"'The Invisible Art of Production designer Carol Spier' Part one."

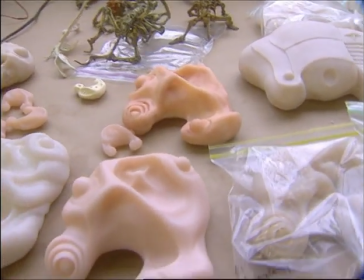With the pod and the pod design, in the script, it calls for, in the first scene of the movie, for the pods to be taken out of these cases. So the first thing we had to do was design the pod, which took a very long time. Once we got to the shape that we liked and that David liked, then Carol then got involved as far as designing the case.
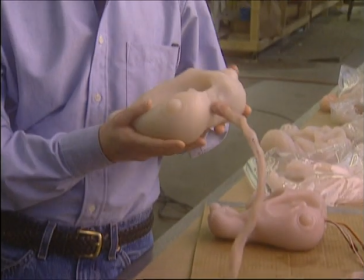And so what we would do is give her,
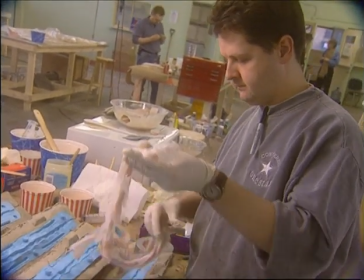say, the pod and, you know, umbicords, which we call it umbicords, and let them play with it, basically, and let them do what we had a chance to do with the pod,
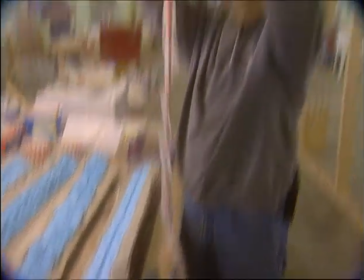which is to just create different designs and different shapes. In the script, it describes these cases which hold these organic and therefore very delicate pods, the game pods. I describe them as looking almost like ski boots. And so
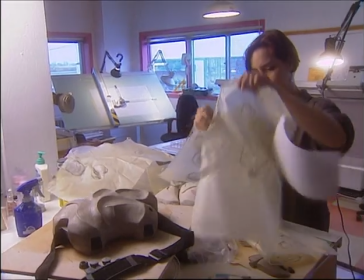the props guys and Carol and the art director, Tamara, we all got together and said,
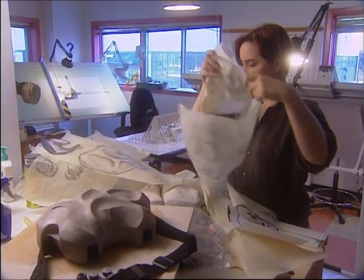okay, what was it that you saw, they said to me, in a ski boot that made you describe it that way?
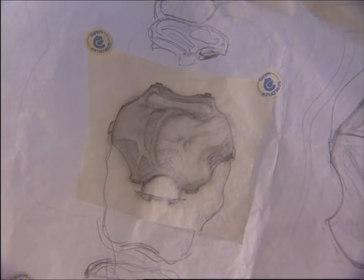And some of the things were obvious, that it, you know, that it could, that it would protect,
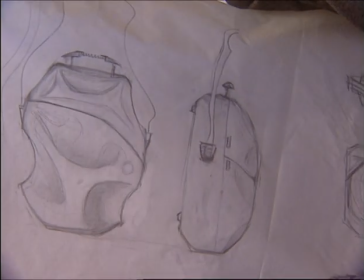that it was hard surfaced and hard shelled, and that but it was small enough to carry and so on.
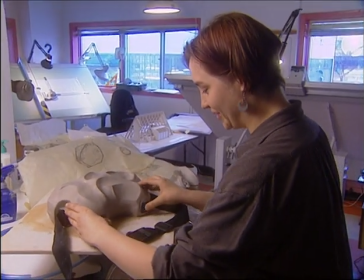Well, it doesn't open because it's one big block of clay, but it'll have a shoulder strap,
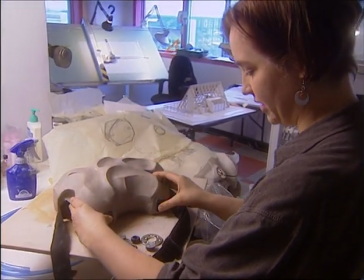and it'll be carried around by the main character, who's the game designer, and she'll open it by pressing here,
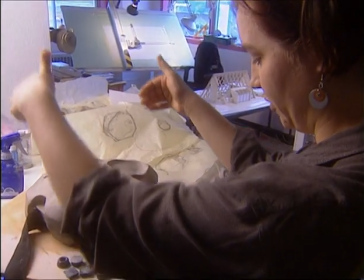opening.
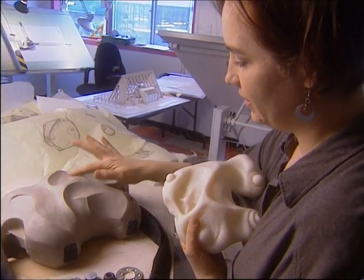Inside will be nestled the game pod there, so I've sort of sculpted it to kind of echo the feel of the pod.
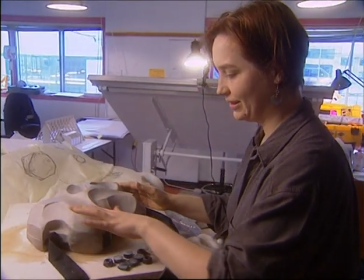And what we wanted to do is get a very sort of organic, clam-like feel to it. and the little umbi cord,
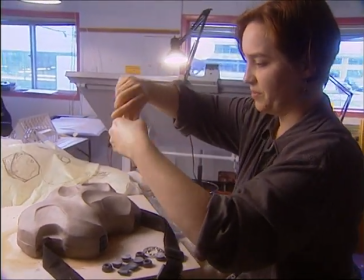as this is called, which is the game pod connector, will fit in there.
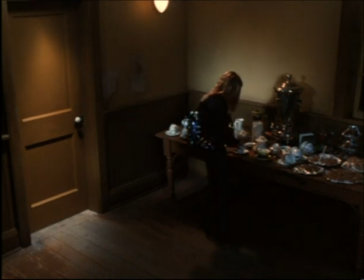We encourage consumer loyalty, and we want you to help us with our product testing. We're a team, Antenna and you.
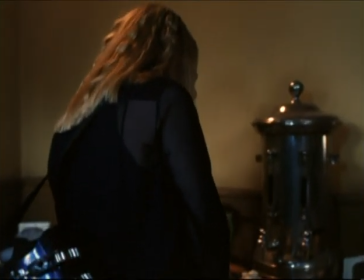Those of you who have come to our invited seminars before will know that I normally lead the groups through our new games.
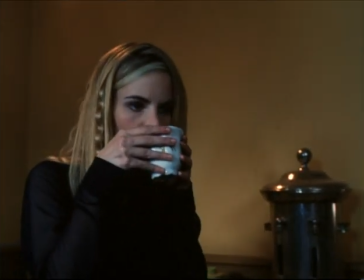And suddenly, I had this moment of epiphany where I thought, it should be a ski boot. Why are we making fake ski boots or almost ski boots or something that almost looks like a...
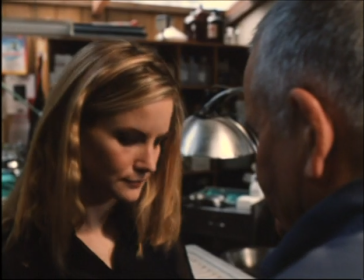The ski boot is what I want. And make sure I don't lose everything I have in here.
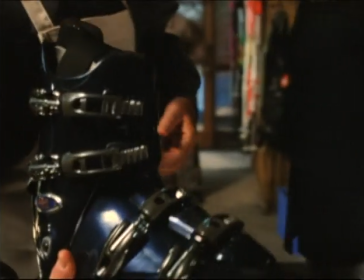And it's so oblique and odd that a ski boot should be used as this pod case. And then, of course, we realized that there were lines in the script where a character says everything seems to have been something else at one time. And that is really part of the feeling of the movie and part of the theme of the movie. And then suddenly it was exciting and great and metaphorically perfect that it should be a ski boot that was the pod carrying case. David's very good in being able to, when he sees something, to say whether he likes it or doesn't like it. He can't always say why he doesn't like it, but there usually, as you start to work things through, you start to see the reasons why he didn't like it.
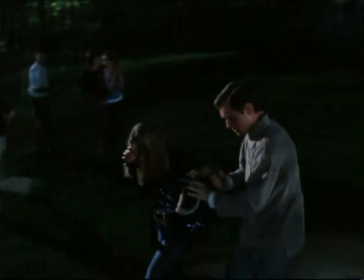The church is at the very opening scene in the film. It is also the final scene in the film.
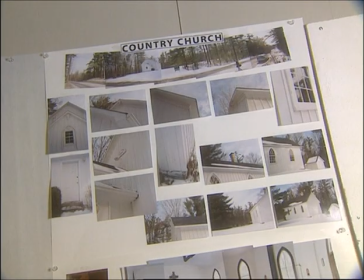David wanted it to definitely be something in the country. He wanted a very simple country look for the picture.
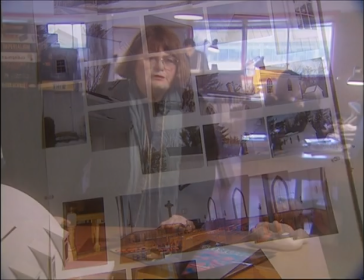Actually, I figured out what I wanted the interior to look like before I went looking for the exterior. So we had something in mind when we were looking for it, and the locations people got in the cars and drove around, and we looked at different churches.
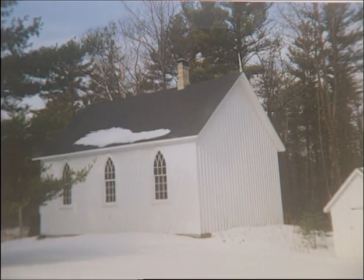We looked at churches, photographs of churches and books of churches in Canada. Decided what the good points were about some, what the bad points were, narrowed them down,
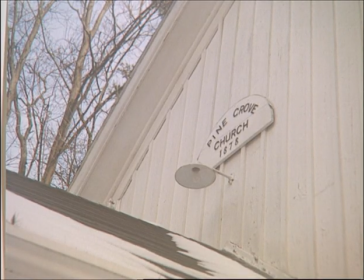and then we show David the same location photographs, and if he likes them, we go out and look at the actual location.
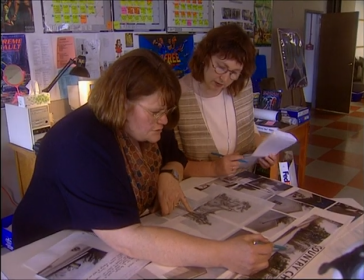Plus the steeple on the top. Right. Probably we'll have to tie back into the church to support it at the front.